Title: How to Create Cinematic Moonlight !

How to create cinematic moonlight. Hello everybody, my name is Marco Bongioli and today I'm going to show you a music video I did a few weeks ago, and we did a lot of night scenes and we wanted to simulate moonlight. So after watching this video you should be able to shoot something like this.
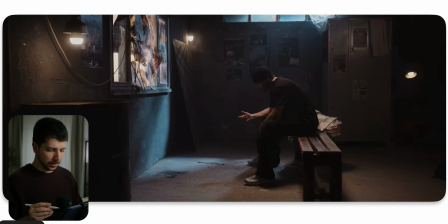0:14 So this is the first scene we're looking at, and the first thing you probably notice is we have this great moonlight coming in, but we still have this warm tones inside the room, and it's overall a really dramatic, moody scene. So how do we shoot a scene like this? First thing I did was, okay, what is the framing?
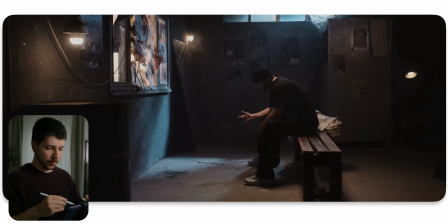0:32 What is the widest shot we do? And this was the widest shot. This was actually just an empty room with a few windows. There was nothing in there. So we had to decide, okay, where do we put this? Where do we put this? And build our set a little bit. So I wanted the most amount of space from left to right.
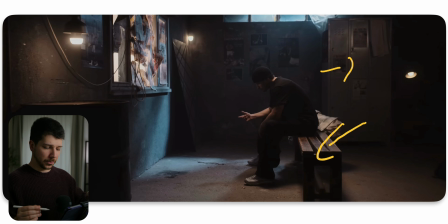0:52 Left was a little bit more important, but I come to you, tell you why in a few seconds. So after we placed this and I set the frame, I wanted to create a little bit more depth. That's the reason why we put this thing in the foreground. We was working with Steadicam here, so I wanted for a push in, push out,
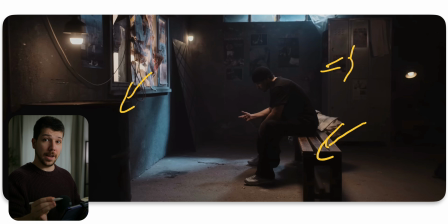1:10 something that the camera can actually fly around it so that we have a little bit of parallax. Without the container here in the front of the frame, the shot would feel a lot flatter. So place the camera, set the exposure, set my base ISO,
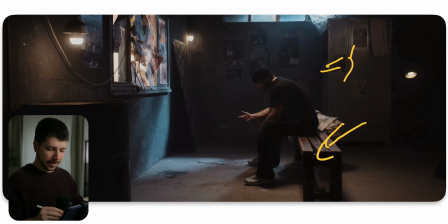1:26 set everything I want, and then we still didn't put on the moonlight. The first thing I wanted to know is, okay, where can I put practicals to make the image a little bit feel more alive? So I wanted to one here in the background, because later there's a scene where he stands here.
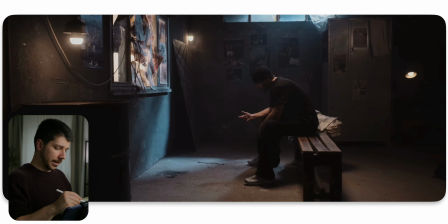1:42 So I prepared it for the scene already. Also looks good. Then also here for the foreground that we have some moving lights. A few of them actually has a flicker filter on it installed so that we have a little bit of light movement. Overall, light movement always cool for music video.
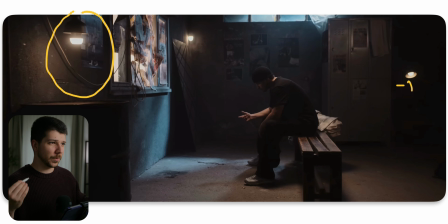2:01 Just static light is always cool, but when you have something to move, it doesn't have to be real. Everything feels a bit more dynamic and more premium. So we choose the flicker, and you can actually see this are just basically aperture lights, bulbs.
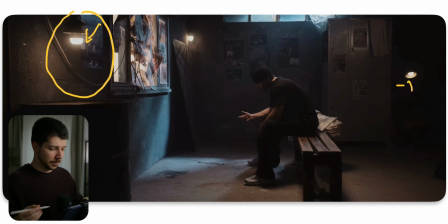2:17 They don't look as aesthetic as real light bulbs because of the shape, but in a moving motion, no one will tell. A normal person doesn't know what an aperture bulb looks like, only filmmakers do, and we don't do movies or music videos for filmmakers, we do it for the audience.
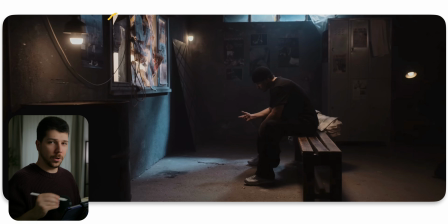2:35 So they really want rather have a cool light that is flickering than no light, because someone thought, you can actually see that's an aperture bulb. Don't be like that. Make cool shots. So after I put my practicals in a nice order, then I put on my moonlight.
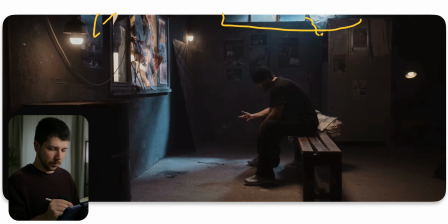2:52 We have here this window. We actually have a little bit of foil that was just hanging there, and that foil really gave nice texture. But the problem here was it was daytime. So the light was actually blasting the whole room and ruining the mood.
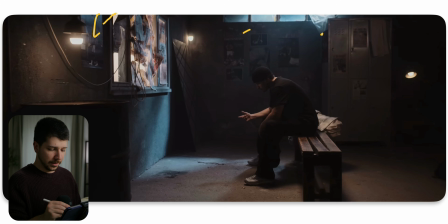3:09 So what we did is we blacked out the window. So when this is the side view, here is the window, you would actually place molten all around it on both sides on the top,
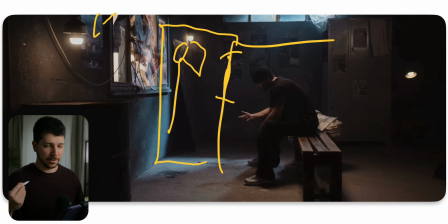3:22 and then put a light in this black box so that there are some irritation from the sun that's coming in, and you have full control on the light. This light was an aperture 1200x, when I remember correctly, or something around that,
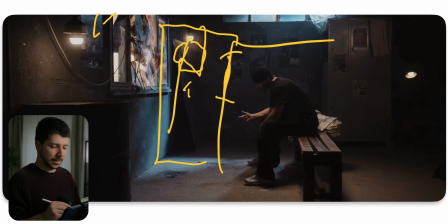3:38 with just a Fresnel on it, and color temperature that we went was 10,000 or 9,000. You have to choose a really, really high one to get this cold moonlight feeling. But this is also a stylistic choice. There's actually no reason why moonlight should be blue.
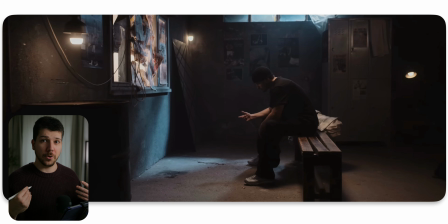3:55 It could be most of the time also gray, neutral.
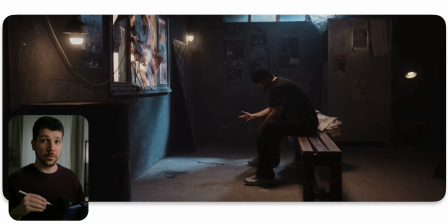3:58 It's a stylistic choice for this music video, where we work a lot with this cold and warm temperature, because there are two worlds in this, the underground world, the high class world.
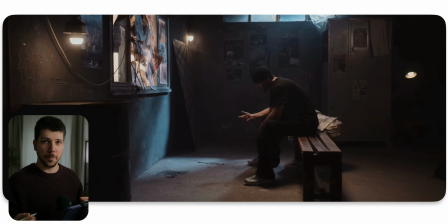4:10 We wanted to continue with this feeling of just blue and warm, because it tells underline a little bit of story. So the next step I actually did now is the moment where we place the actor into the scene, or stand in to light him.
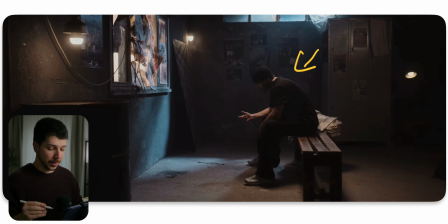4:26 Never call the actor when you're not ready. They get really fast annoyed by it. So we placed the stand-in, and I wanted a top light feeling. So here at the corner, we put an f22 for an aperture, a carpet light on top with a grid, and just gives in a nice warm top light.
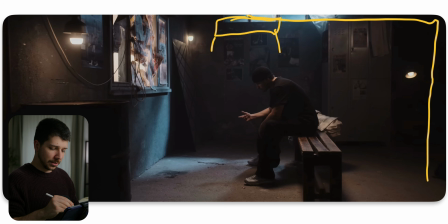4:44 But also it not comes directly on top. It was a little bit of an angle behind him, because I only wanted to wrap the light a little bit around him. I don't want to add too much fill on this side because it will remove the three-dimensional feeling I tried to create.
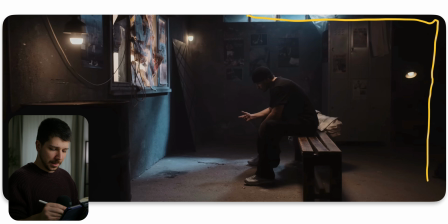5:00 So that's the reason why it's actually just a backlight, but I still wanted a bit of fill in his face, and that's where this window comes to play. Because as you can see, here behind is actually butterfly diffusion.
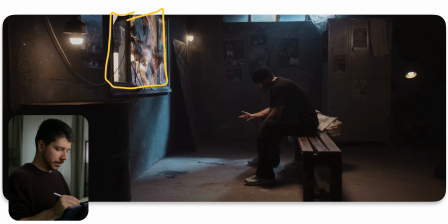5:15 This was a half silk was behind it. We just put it behind there. The newspaper was already on that window, so that was a nice touch. And then we blasted just a 300x or 600x through it, that he got a nice fill on the front, that is not just a silhouette.
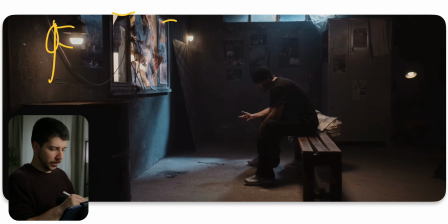5:34 Then to round everything up, we actually did a little bit of haze, just in small bursts, a little bit, that the whole scene get a little bit less contrast.
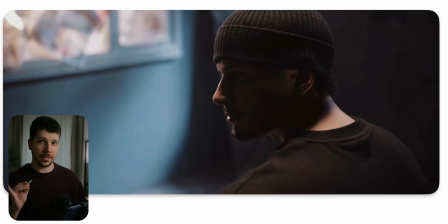5:44 So this is the close-up of the scenery, and as you can see, because I know I wanted more on this side to be with the camera, we tried to put the moonlight at an angle on this side so that we get this nice leading blue lines in the background,
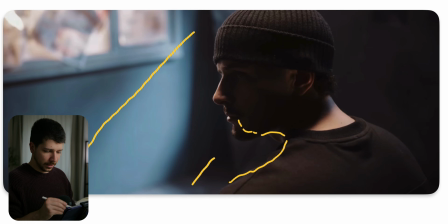5:58 and he get this really nice half-lit look on him. Look, it's almost like he's just a silhouette, but the light is just wrapping on a really, really low exposure around his face, that we can still see his eyes, beard, and overall face texture.
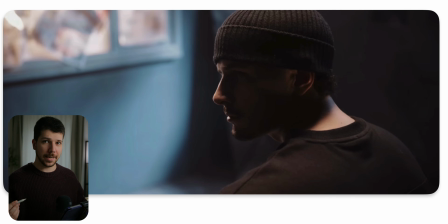6:13 And always when you're building lighting setups, keep your next shots in mind. When you know the next shot is maybe this corner and then you see all your lighting, bad. So much more time to remove everything and set everything new up. So we don't want it. Try always be smart with your lighting setups.
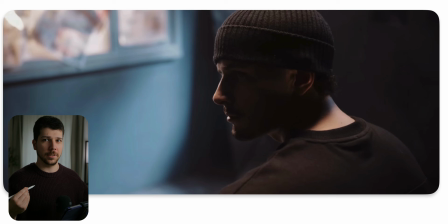6:33 Make it as easy as possible. Not every lighting setup has to be complicated.
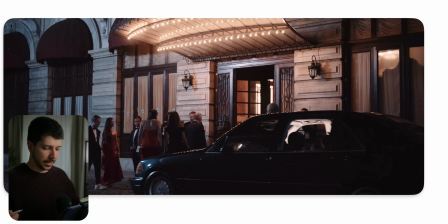6:38 Then we have this wide shot from outside a big dance room, I would say, something like that, where this limousine is coming in, everything going in there. And the scene was actually pretty easy to do because of this thing here.
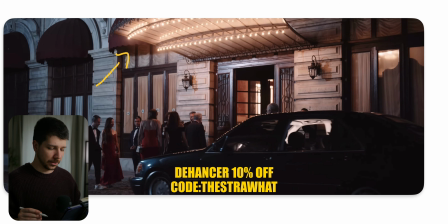6:53 I was actually pretty scared at the time because some things from the equipment were missing. So we had to figure out a new way, how do we light the scene. But then someone on the location turned on a switch because we actually needed energy in this room in here.
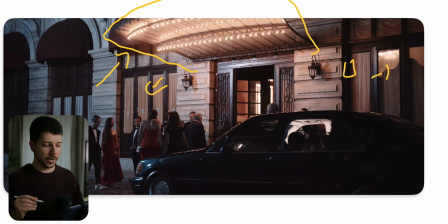7:09 And then bam, this nice top light just started blasting, and this looks amazing. Really cool bulbs, nice color, gives the car really nice reflection and a good exposure on the scene.
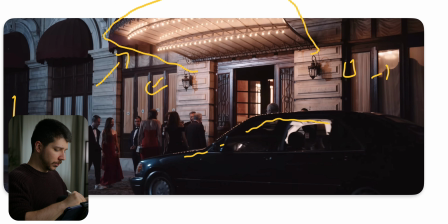7:24 And the only thing we did is in the background, when you want to just have exposure on the background at night, walls, and you don't have big cranes to put the lights 40 feet up in the sky or something like this,
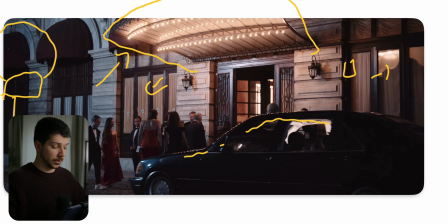7:39 just put a strong light, 1200x, 2400, something like that, with a big light dome, yank it with your biggest light stand up and just turn it on really cold white balance. With this you get a really nice, even, soft blue tint across the whole scenery,
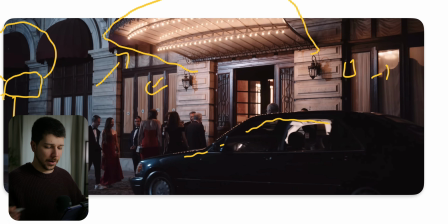7:58 and not everything gets black and looks bad.